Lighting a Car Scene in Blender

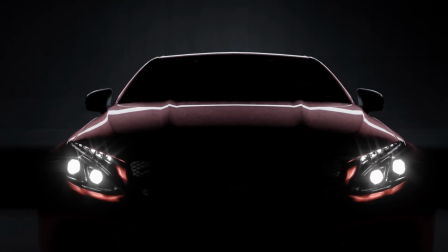Hey guys, what is up? My name is Mpo and welcome to another episode of 5 Minutes of Blender.
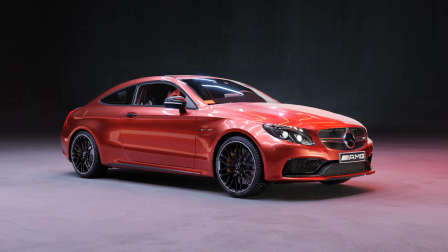Today I'll be showing you how to create cinematic car shots inside Blender.
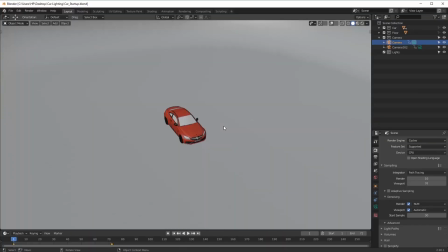So let's have a look at this. What I have here is just a basic scene of a car and a floor which I just made.
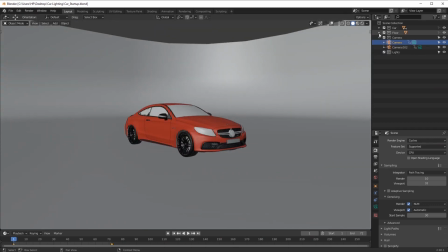This is really easy to make. Can use any model from Turbo Squid, BlendSwap or so on.
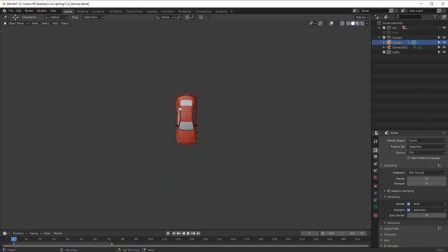So what I want to do here first is add in a light source. Of course, I'm going to add in an area lamp, and what I want to do is I want to capture the details, the most important details first.
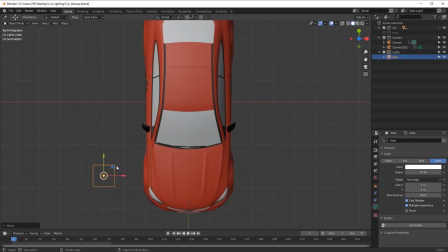So to me right now, this is the front of the car.
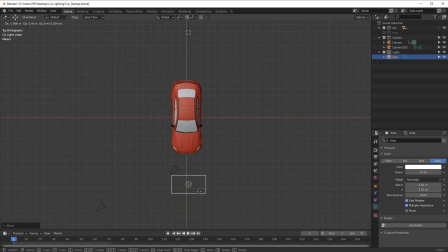So I'll just increase the size of this light source and put it in front of the car just like that.
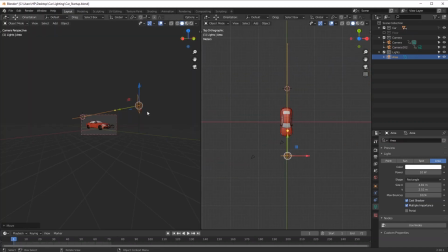And I am going to split the screens just so I can see what I'm doing. And in front mode, I'm gonna position everything just so it looks proper.
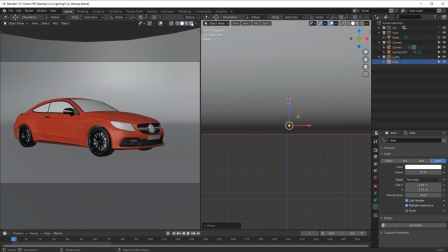And I'm gonna also enable the floor and we'll have a look how this is going so far.
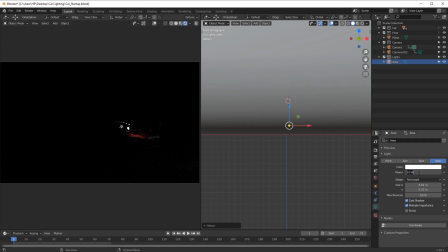I think it's a bit too dark, so I'm gonna increase that to 500. And if you can see, it does look a bit better, but
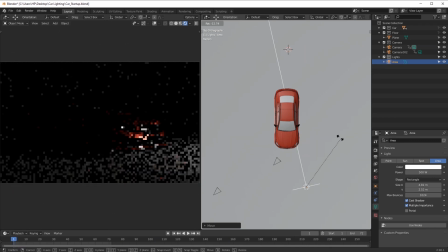I think just rotate this a bit to capture it at a different angle. I think this should be fine. Yes, this is all up to you. You can, I'm not gonna be too finicky about this, but I think this is okay.
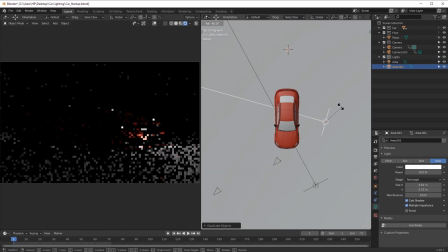And then, all right, the next thing is to add in a rim light. This is to separate it from the background.
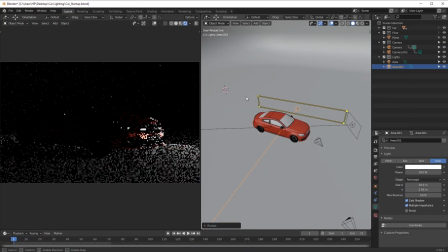You see that in photography, this is very standard in filming, photography and so on.
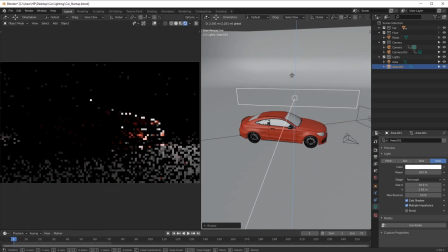This just highlights the edges of the car and it separates from the background, and I think it just makes it look much more appealing.
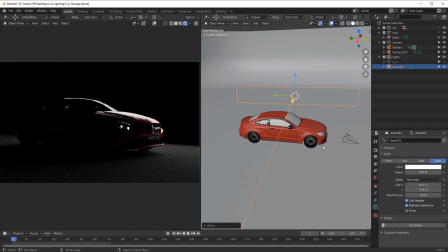And if you have a look at that, there's that highlight which I was looking for. All right, now the next thing is the reflections.
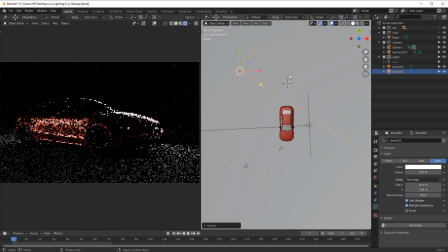I want to add some reflections on the side. If you have a look at the car right now, it does look a bit plain,
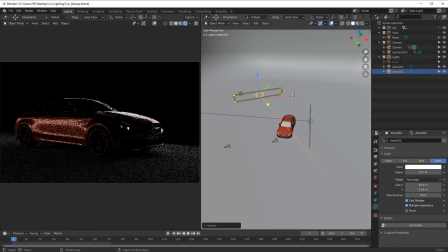so some of those reflections will help benefits and just give some interest to the car. As you can see, we get those nice reflections over there. All right, that's beautiful. I'm just gonna decrease that to 100.
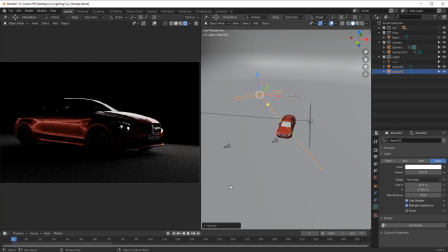And the next thing I wanna do is add in some soft overhead lighting.
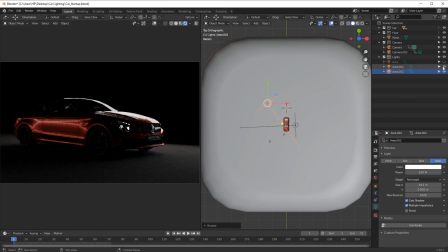This is probably something that you'll see a lot in photography and cinematography. We see it in Avengers and, you know, most of these Hollywood budget movies.
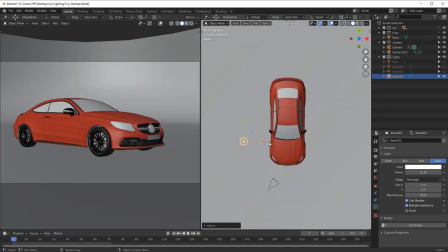So what I'm going to replicate here is these sort of
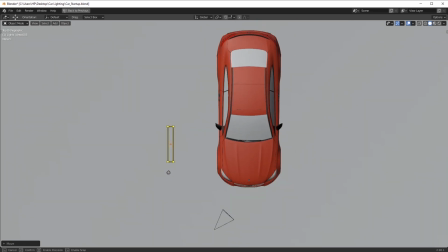soft panel lights, which are, I think, fluorescent lights, I'm not sure. So I'm just gonna make something skinny like this, and I'm gonna duplicate a bunch of them.
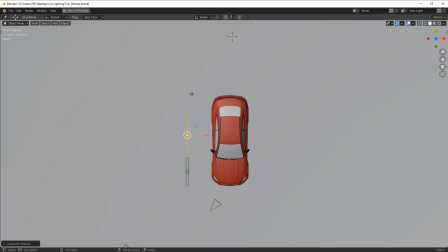I think about 4 in a row should be all right. So I'm just gonna keep duplicating, and what I want to do is I want four up top, and then across I want
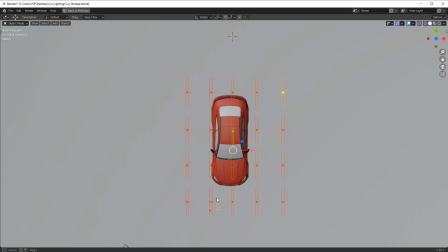5 of those like this, and I'll just rotate that like so.
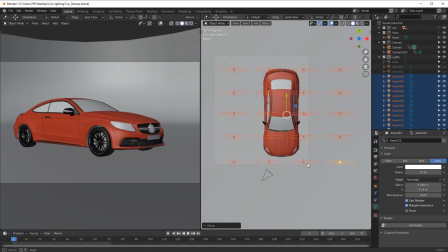All right, so what I want to do next is I want to play with some color. So as you can see here, I will add some blue colors onto a few of these and set the power to 100. So just pay attention to color.